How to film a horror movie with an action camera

Happy Halloween, folks! What you just watched was our Halloween 1-hour POV short movie chase. Basically, a damsel in distress, me, being chased by an ill-willed protagonist. Which actually was just me and my colleague wearing a cheap mask and a black hoodie. But anyway, today I'm going to show you the kind of making of and behind the scenes of how we created that sequence and hopefully it gives you some insight into how you could make something like that on your own or at the very least get you in the Halloween spirit.
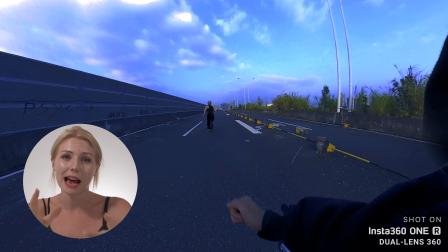127s
Why did we pack a whole lot of POV action into this Halloween episode? So here's a little POV explainer.
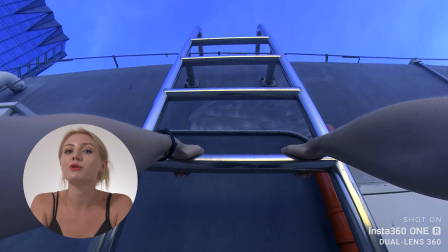134s
POV, or point of view, sometimes referred to as SPV, first person view,
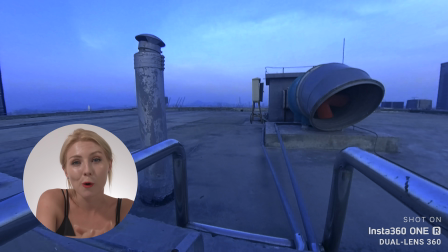140s
is a really popular shooting technique used in horror movies that allows you to get
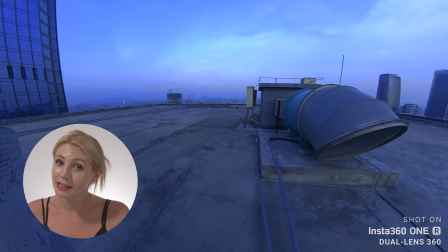145s
in on the action experiencing the first-hand perspective of the character,
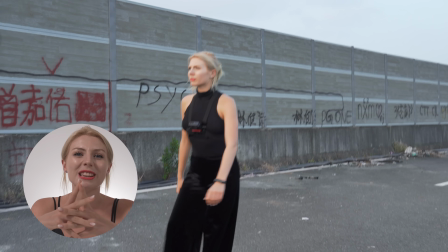150s
me in this instance. Of course, blockbuster movies use cinema cameras, but this Halloween,
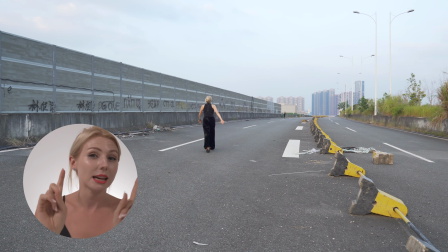156s
the best option for POV shooting for joe blogs like you and me, the Insta360 ONE R. More specifically, the 360 mod.
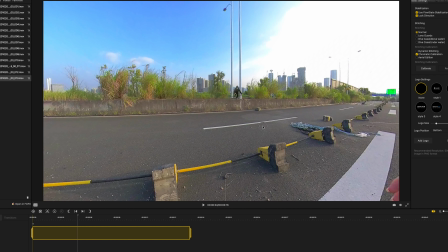165s
Why? Well, top reasons. Number one, insane flexibility in SOV options.
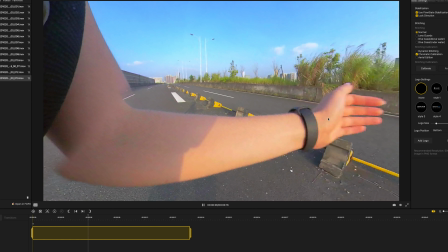171s
I mean, don't get me wrong, there's a time and a place for different types of lenses.
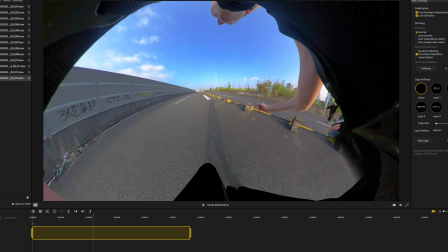175s
But if you film with a regular wide angle, especially for POV, there's going to be a high likelihood that you're going to miss the mark when it comes to framing.
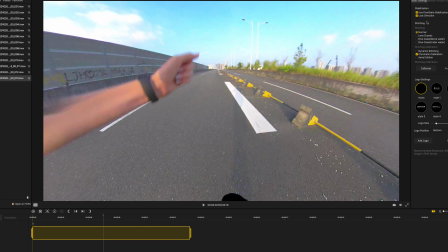184s
Either it's too high or too low, no hands, too much hands, or it's crooked.
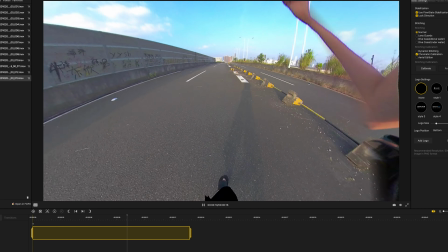189s
But with 360, you control the perspective with reframing, so you get a desired result at your own expense.
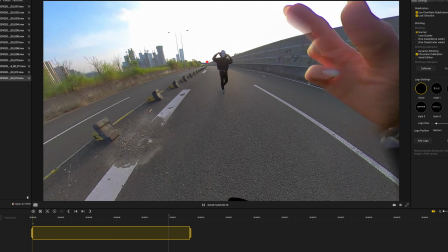195s
And number two is stabilization.
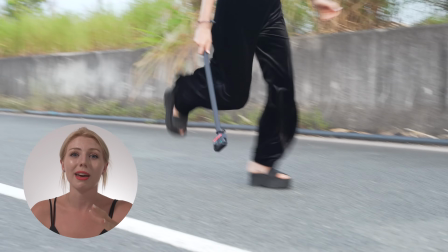198s
This was essential specifically for this sequence because the whole thing is literally a chase. so we're like running most of the time,
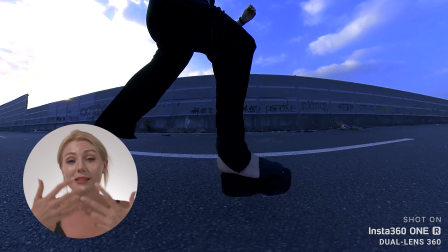206s
so we needed the best stabilization possible.
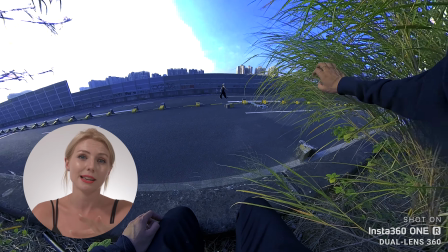208s
The kind of mount you use will also influence the results of stabilization, but we'll get to that when we talk through the behind the scenes.
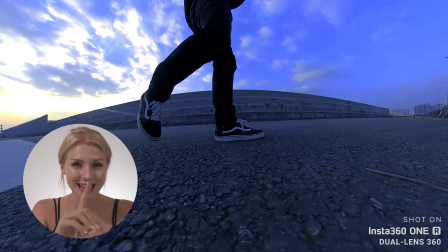217s
Speaking of which, it is about time, but before we begin,
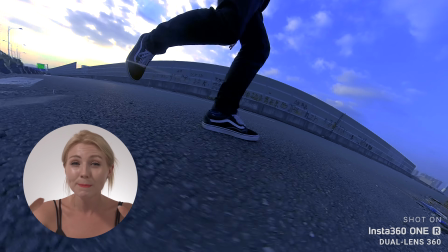220s
I acknowledge my choice of shoes for being chased by a villain was slightly unpractical at very best,
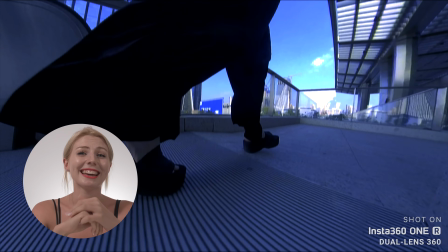226s
but I guess you never know when you're going to be at such haunting events, right? Anyway, here's the scene-by-scene breakdown of our Instant 360 Halloween special.
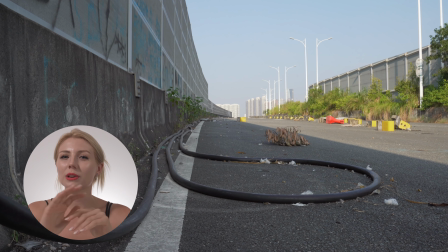235s
Step 1. Creepy, abandoned location with almost zero people.
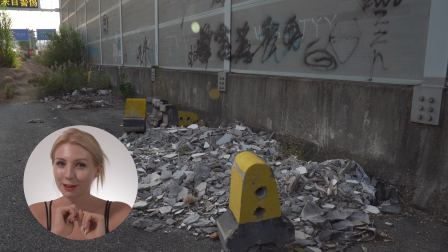241s
Check. First up, establishing scene.
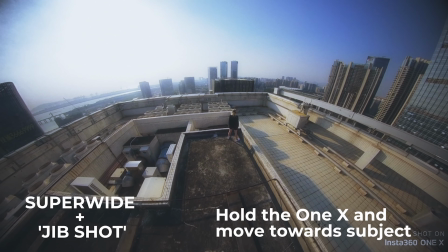245s
For the establishing scene, we couldn't do a horror theme without a super-wide high angle, like we did in last year's episode.
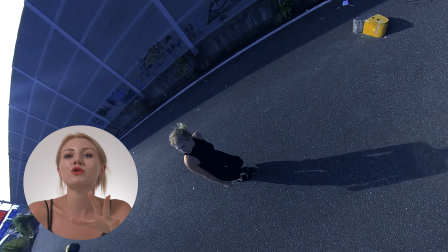253s
We used the extended selfie stick to accentuate the feeling of the character being totally alone,
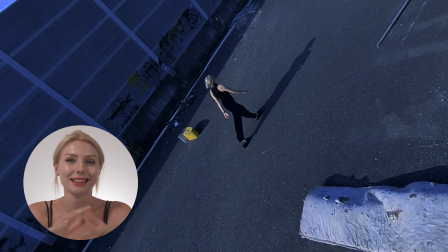259s
seemingly so small and amongst the deadly silence. Looks quite like a drone, right?
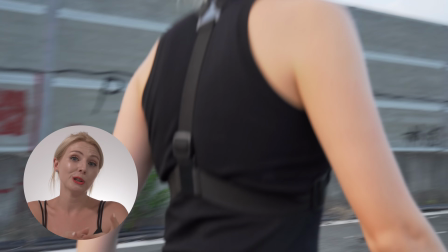265s
I'm happy with this one. We introduced the POV angle early in the sequence so the viewer can experience the journey first hand.
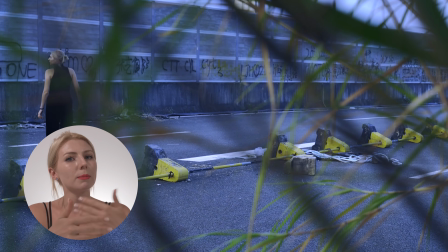274s
Here we integrated some DSLR footage to complement the 1R angles because one kind of
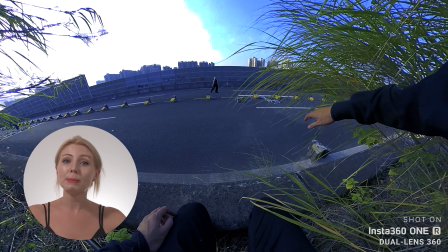281s
disadvantage of super wide fish eye lens is that people or objects in the distance can appear really small.
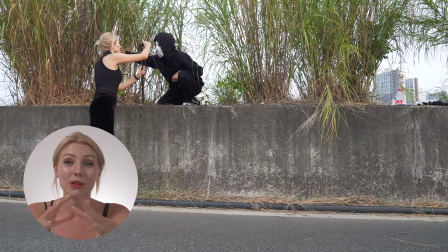288s
Dolly zooms are commonly used in horror movies and with the one R it's super easy to capture.
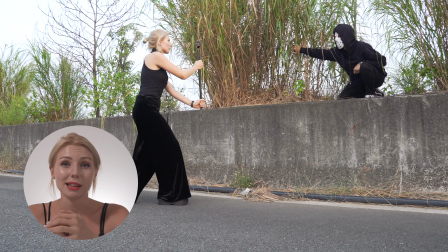293s
Simply walk away from your subject with your selfie sticks, in this case starting closely to their face.
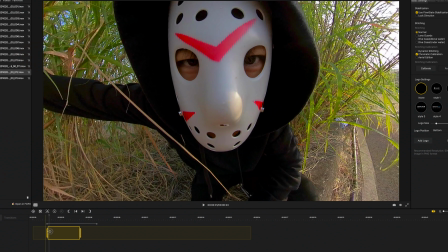299s
You can create this effect really easily by just using key frames and adjusting the field of view at different points.
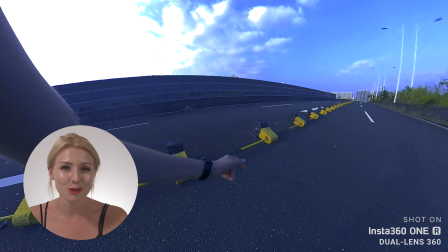306s
So we went back to the POV angle to kickstart the chased and here we used the chest mount because we
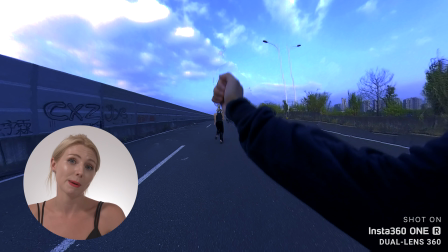312s
wanted the hands to be mostly in the centre of the frame to create a realistic running first person perspective.
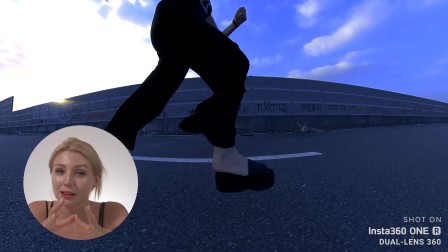318s
The low angle running enhances the feeling of being chased but the cool part, no extra hands needed,
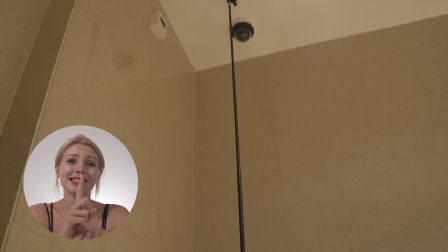324s
no sweaty cameraman trying to keep up, we just had to run at our own pace while holding the selfie stick really close to our feet. This next one was a spur-of-the-moment idea when our original plan failed miserably.
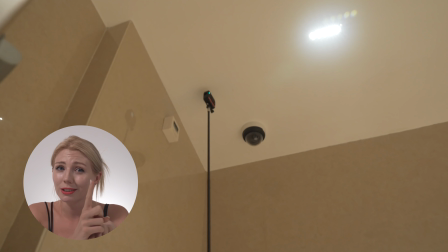341s
360 cam, an extended selfie stick on a tripod, a filter and hey presto you've got a makeshift CCTV camera.
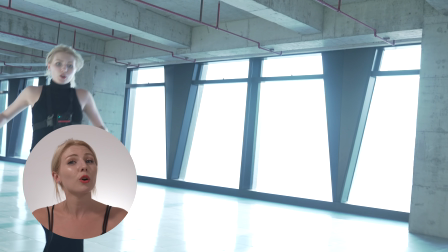349s
The chase accelerates onto the next shot. So this scene included running from a black hallway to a pretty bright large space.
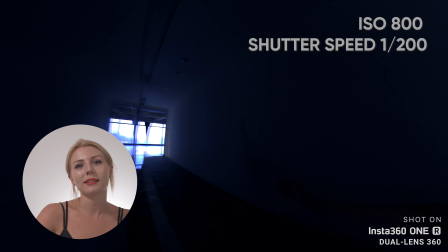357s
The severe contrast between the two places meant that we had to manually adjust the
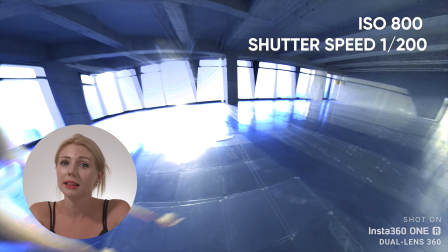362s
exposure to avoid the areas of sunlight from being super blown out.
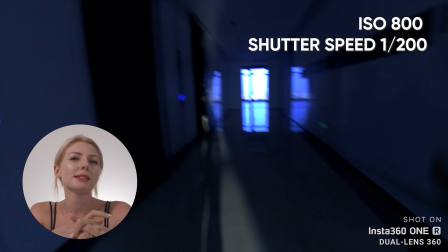367s
With these settings we managed to get some nice motion blur creating a sense of rush and panic complemented by the heavy music.
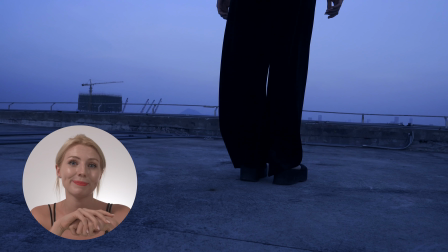375s
To escape to the rooftop I had to climb some pretty clunky ladders and with the chest mount the camera was too close which kind of affected the stitching line but with the head mount this avoided this problem and produced a good view of my hands as I was mostly looking up in this
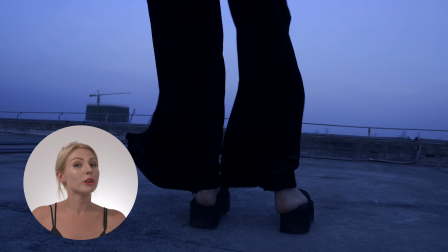391s
shot anyway. So we returned to the DSLR for this shot.
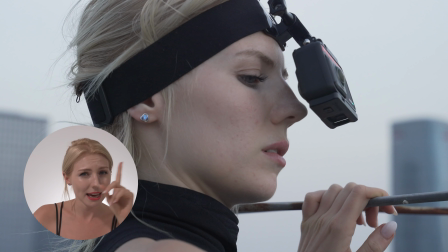395s
Essentially DSLR was used here for better cropping options and kept the rest of the rooftop hidden.
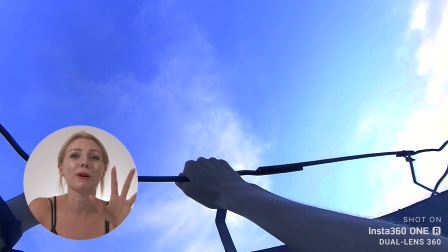401s
Head strap on here I got on my knees and held onto the highest part of the rooftop to kind of fake the view of dangling
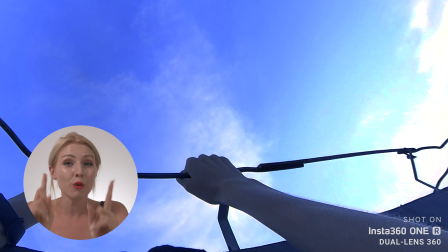408s
to reveal the stalker in the final frame with a lot of cropping to try and conceal our faked rooftop fall.
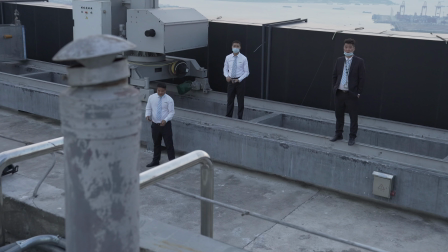415s
Okay, definitely not the most convincing but we tried and that is the end of our sequence and you might be thinking what happened next? Dun dun dun, I'm putting the side effects in there. We got escorted from the rooftop and back to our desks. So that is Halloween 2020 done and dusted. That was fun but you know what's gonna be even more fun? Well, you're gonna need to make sure you subscribe so you don't miss our massive announcement tomorrow and whilst you're down there in that region, please consider giving this video a little like please and thank you and happy Halloween when it comes and chase adventure and I'll see you next week.